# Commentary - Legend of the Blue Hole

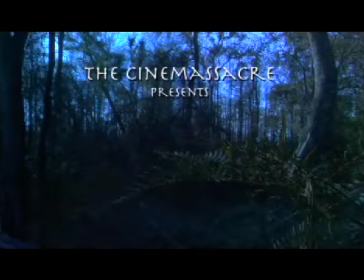(0:00)
Hello, I'm James Rolfe, and this was my senior film for college. I produced, wrote, directed, edited, and did everything for this film pretty much.
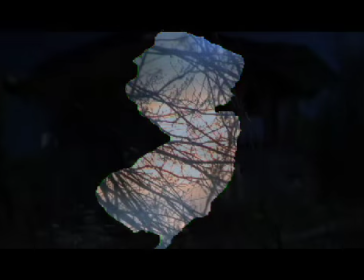(0:10)
Yeah, New Jersey. Yeah, while my influences come from many places, the two biggest inspirations were the Twilight Zone and Weird New Jersey magazines.
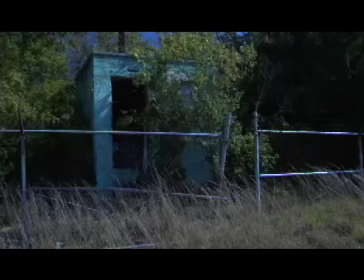(0:18)
Anyway, right there is an abandoned ticket booth from a drive-in movie theater. Right there is Unexpected Road, and there's too much to talk about already.
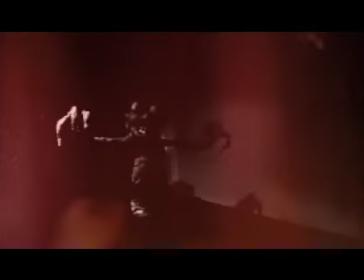(0:26) What am I gonna do? Hmm.
Well, this is my first commentary that I've done all by myself.
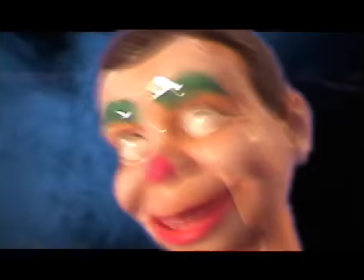(0:31)
Usually I have the actors sit in so we can, joke and laugh, but this time I just want to try it out alone and just talk to you about what I was really thinking when I made this movie,
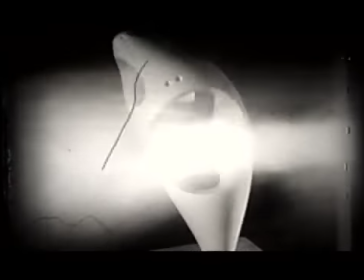(0:40)
and so I can listen to myself talk later and see if I sound like an idiot. Oh, anyway, that shot right there of that, the heavens ripping through the sky, that was totally natural, no after effects or anything.
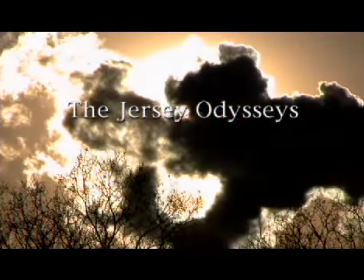(0:51)
The clouds, however, are not really clouds. There's a bunch of smog from a billowing smokestack. And I'm doing this commentary pretty early. I'm fresh off of making this movie. I haven't really distanced myself from it yet, so right now I'm honestly kind of sick of looking at it because I just worked my brains out and I just graduated.
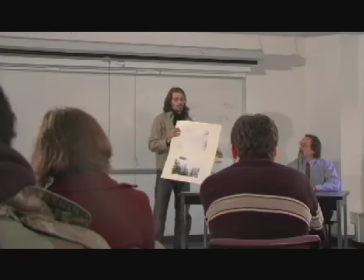(1:11)
Alright, so while episode 1 is based on the Blue Hole, touched upon UFOs and the Jersey Devil first. Since it's the pilot episode for a series I want to do all about real urban legends in Jersey, I wanted the main theme in this movie to be about opening your mind.
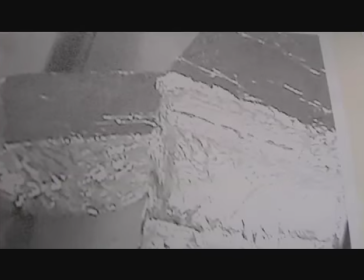(1:25)
I mean, to begin with, Jersey is just some state, but it's really the devil's garden, a place where the witches gather, where heaven and hell collide, you know.
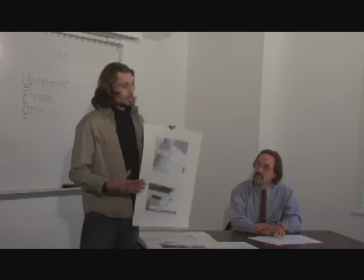(1:34)
So I made up this character whose life mission is to reveal the unknown, or at least prove that there are things out there that we don't know about.
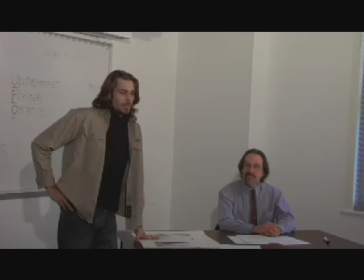(1:41) Well, that's all I have to show.
And while I was editing, I fell short on time and I didn't get a chance to record some additional laugh tracks, so before it screened at the senior show, I felt that the classroom scene was too quiet and that it needed more noise coming from the classmates.
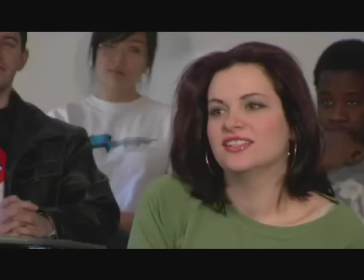(1:55)
But when I saw it at the screening, the audience filled it all in,
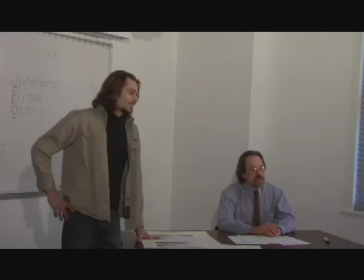(1:58)
like people were naturally laughing at all the right parts, and it made it feel as if the theater was the classroom,
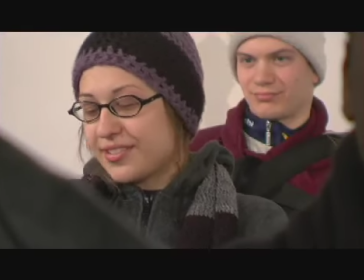(2:04)
and it was perfect.
Yeah, I got abducted by aliens once. They impregnated And this me. class presentation was actually based on a real incident.
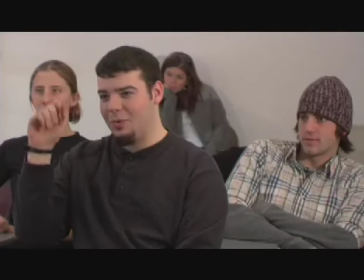(2:12)
In my English class in high school,
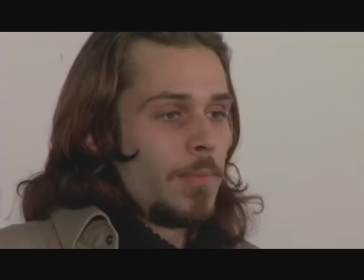(2:15)
we had to do term papers and then discuss them in front of the class and do that whole visual presentation sort of thing.
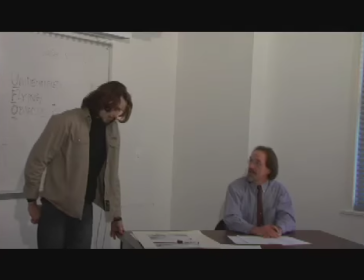(2:22)
And everybody was doing, common debatable topics like abortion, gun control, child labor laws, which I thought was just boring to talk about.
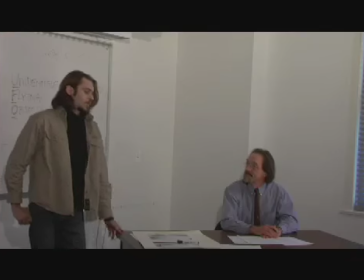(2:30)
So I did UFOs instead, and everybody looked at me like I was crazy.
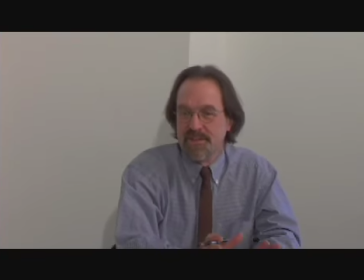(2:35)
And the dialogue in this film is pretty much based off of real life, from the teacher specifically, Some relevant social issue,
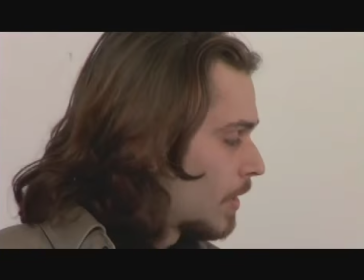(2:42)
and nobody really cares about UFOs anymore. especially the one line about the main concern is the credibility of the sources.
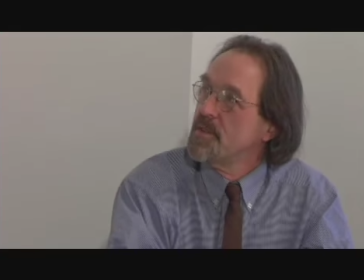(2:50) With the freedom of public information, I think that's acceptable, but really what you were doing was trying to prove that UFOs exist.
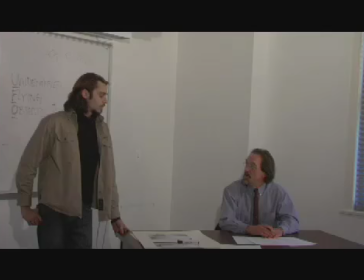(2:57) And I think if you lived back then, maybe that would be, something that was more useful.
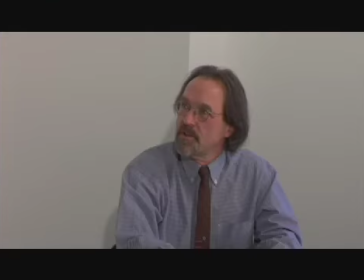(3:02) But I think the thing that bothers me is the credibility of your sources. Can we talk after class? Okay. Next, we have Carrie discussing abortion.
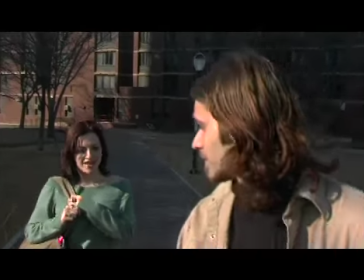(3:15)
This is the only moving shot in this scene, done on a homemade Steadicam, which did not work out well at all.
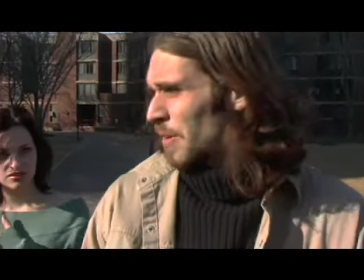(3:21)
I'm purposely cropping out Dana right there because she doesn't matter to the main character at this point.
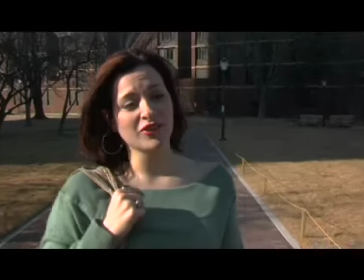(3:27)
He's either totally oblivious to the fact that she's attracted to him or he's just intimidated.
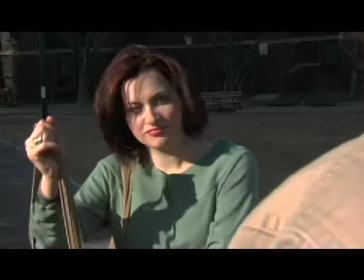(3:32)
I mean, the audience can make up their mind, whichever it is. And about this book she's given him right here.
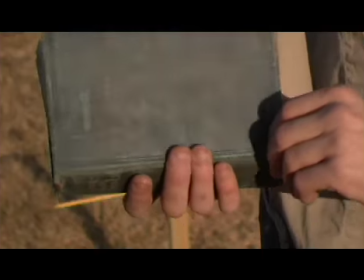(3:37)
This book I made myself. All the graphics were done on Photoshop. The text is pretty much nonsense.
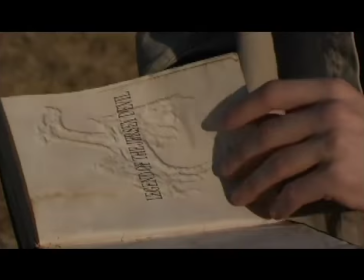(3:43)
I dipped the pages in tea to make them look old, and I painstakingly blow-dried each one of them, and I binded it with thread.
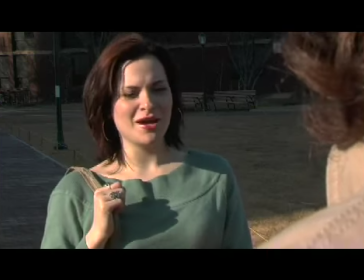(3:50) I know.
I thought this scene was really fun to, write and direct because it's full of so much awkward tension,
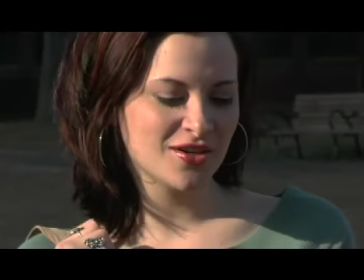(3:57)
which I wasn't sure at first if it was going to work, but when I saw it at the screening,
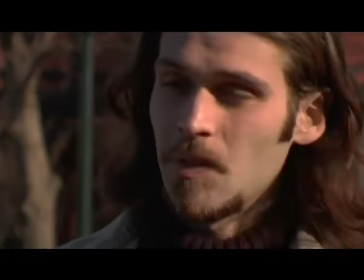(4:01)
everybody was laughing, and I was glad that, subtle comedy like this can go a long way sometimes.
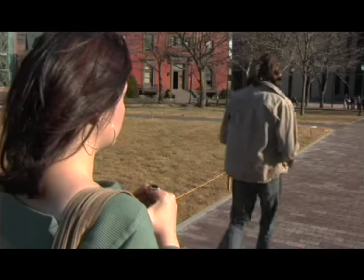(4:07)
So it was real rewarding.
Bye.
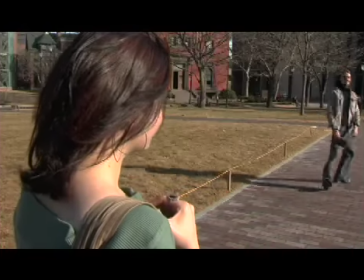(4:10) Oh, thank you.
I bought a new camera for this movie.
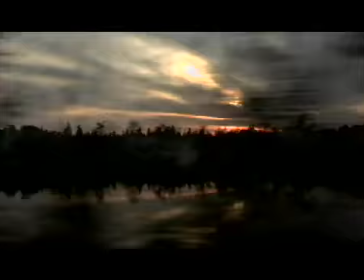(4:15)
The Panasonic DVX100 is the first affordable DV camera that can shoot 24 frames a second instead of 30 and looks more like film.
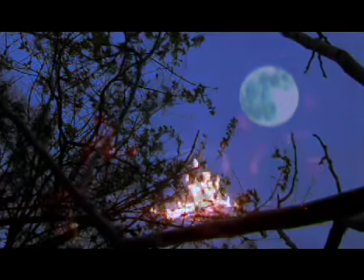(4:23)
And let me tell you, everybody in my school doubted this camera, but once I started showing footage in class, people were amazed at how good it looked, and now everybody's using it. But the only bad thing about this camera is that it needs more light than most ordinary DV cameras, so you pretty much have to treat it as if you're shooting film. So I found this out when we were doing this scene here, because the only light we had was the fire, and we couldn't use anything artificial because it didn't look right.
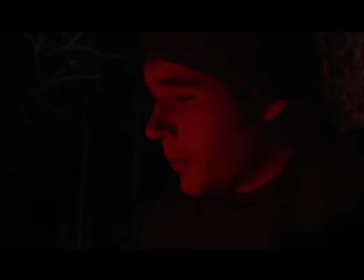(4:47)
So what we had to do was constantly throw kerosene on the fire when the actors were saying their lines, and Dan, was nearly getting his face burned off. Some owls, maybe? What about some footprints? Just deer. They were all good sports, though. I mean, for all the 20-year-old actors in this film, I just casted my classmates because I knew them well. I knew that they'd interact naturally on camera. I mean, we were making a movie, but we were just hanging out. I mean, we were drinking beer and roasting marshmallows. It was fun.
No, but it's not supernatural.
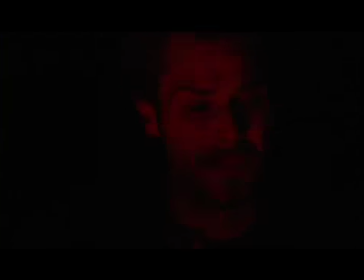(5:16) I mean, forget that.
In this scene, the character is like trying to get his friends to tell scary stories around the fire, but they're not interested.
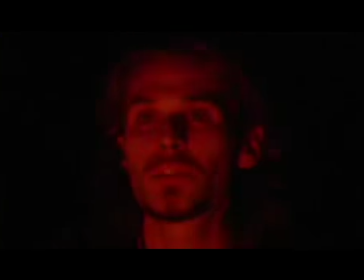(5:23)
Now, I associate a lot of my, childhood memories trying to get my friends interested in the same things that I'm interested in, but, it was all useless. I mean, I think a lot of times people just don't have enough fun. You ever go to a Halloween party and nobody's in costume? I mean, what's up with that? And parties in general usually are boring because everybody just talks about bullshit.
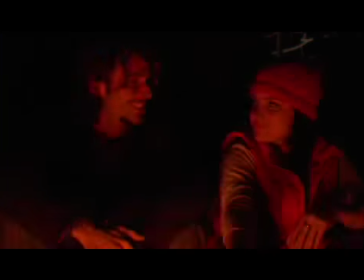(5:43) I don't really know anything.
Let's see, about the movie.
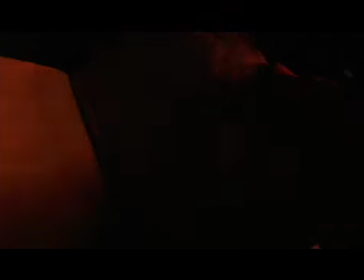(5:50)
Scene got a good response.
Well, okay. I mean, there's something in this book.
I mean, That book was at my fireplace in my living room. So we had to redo that. We couldn't get the lighting right to really see the pages.
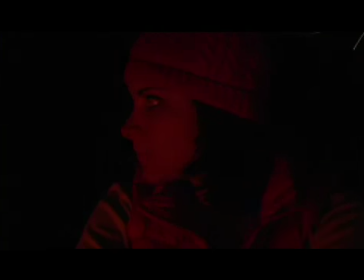(6:05)
Couldn't zoom in very close either, so I had to make like a different book, just the pages,
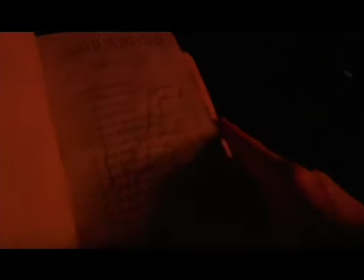(6:11)
but I had to print them to like a full letter size, just so that I could zoom in enough to see those
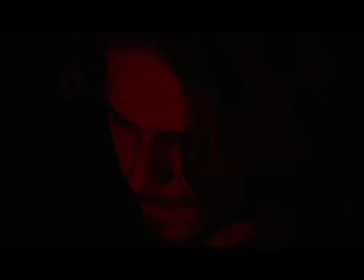(6:20)
words. Still, that's a little digital zoom right there because I just couldn't get it.
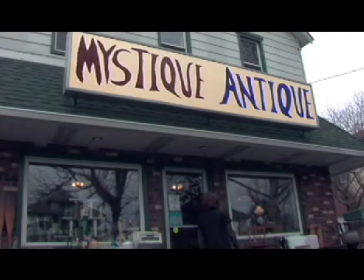(6:24)
That Mystique Antique Store right there, it's a real antique store, but the sign is fake.
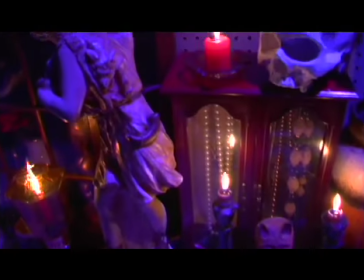(6:29)
I painted that. I mean, it's real. I painted it, and then, which is like half scale, and then I masked it in there using After Effects.
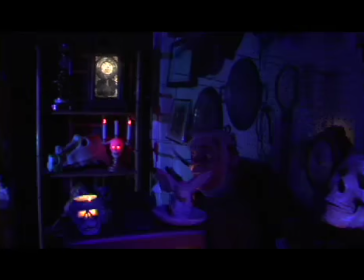(6:36)
So the sign isn't the real sign. The inside of the store was just a corner in my garage.
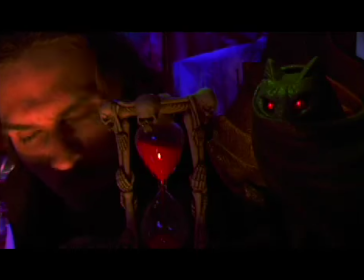(6:43)
I collected a bunch of old props and stuff, and I just decorated the place to make it look like a strange curiosity shop.
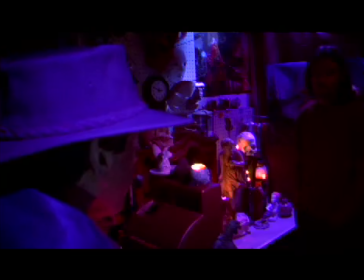(6:50)
The lighting's kind of weird, but that's how I wanted it. Like it was all lit with fluorescent lights. are those all the books right there?
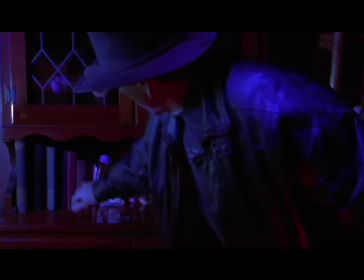(6:56) Yeah, check it out. Psychic healing, witchcraft and the occult, angels and demons, life after death.
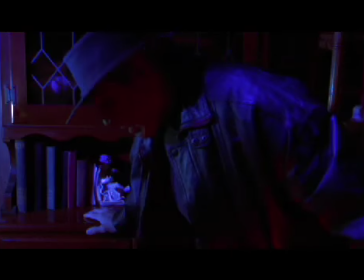(7:02)
The motive of the old man here is very complex. I mean, the first time I wrote it, the plan was to have him warn Jason not to go to the blue hole, and Jason stole the map.
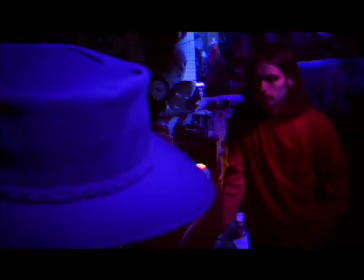(7:11)
But then I thought, why would he even tell Jason about it, since merely telling him is what made him curious enough to go?
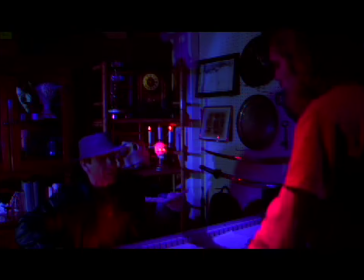(7:17)
And also, since the same cycle of events must repeat,
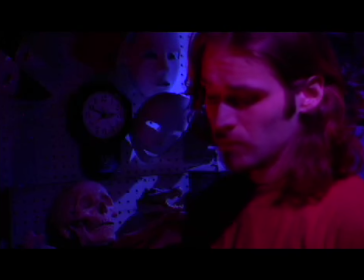(7:20)
it made more sense for him to send him there on purpose, like tempting him by making it sound like a warning.
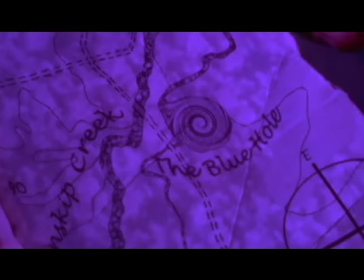(7:27)
Again, the map on Photoshop. It's actually pretty geographically accurate.
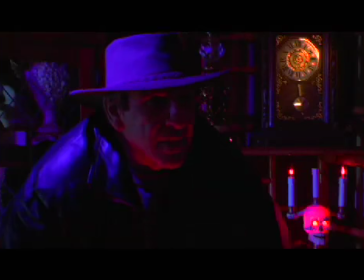(7:32) This blue hole. That's actually what I'm trying to find out about.
So he beats around the bush, he waits for his younger self to ask about the blue hole before he starts talking about it, because it's all a test. He wants to make sure he's really curious enough to go.
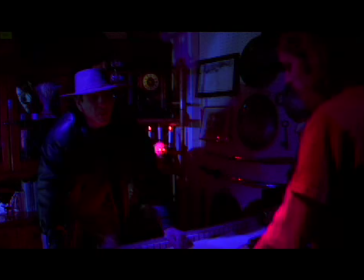(7:44)
And the way he talks with each line is like he's remembering what the older self said and is repeating, so somehow in the cosmos of time it becomes an exact repetition of the same event. I mean, it really got complicated, and I worked hard to keep it real simple,
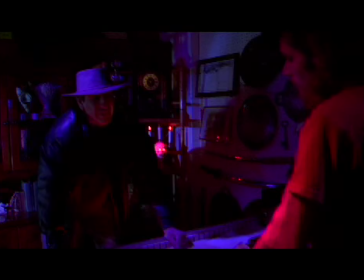(7:58)
and make sure that there wasn't anything that seemed too far-fetched or that people would point out, that wouldn't work.
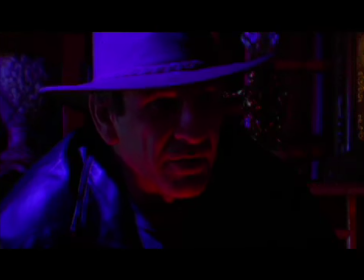(8:04)
But, during the shooting, I was under major time constraint.
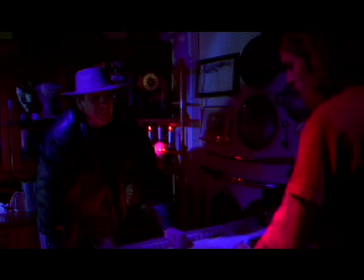(8:08)
We only had 3 hours to shoot this scene, so I had to explain everything real quickly, and, we just let it go. And casting the old man was really complicated.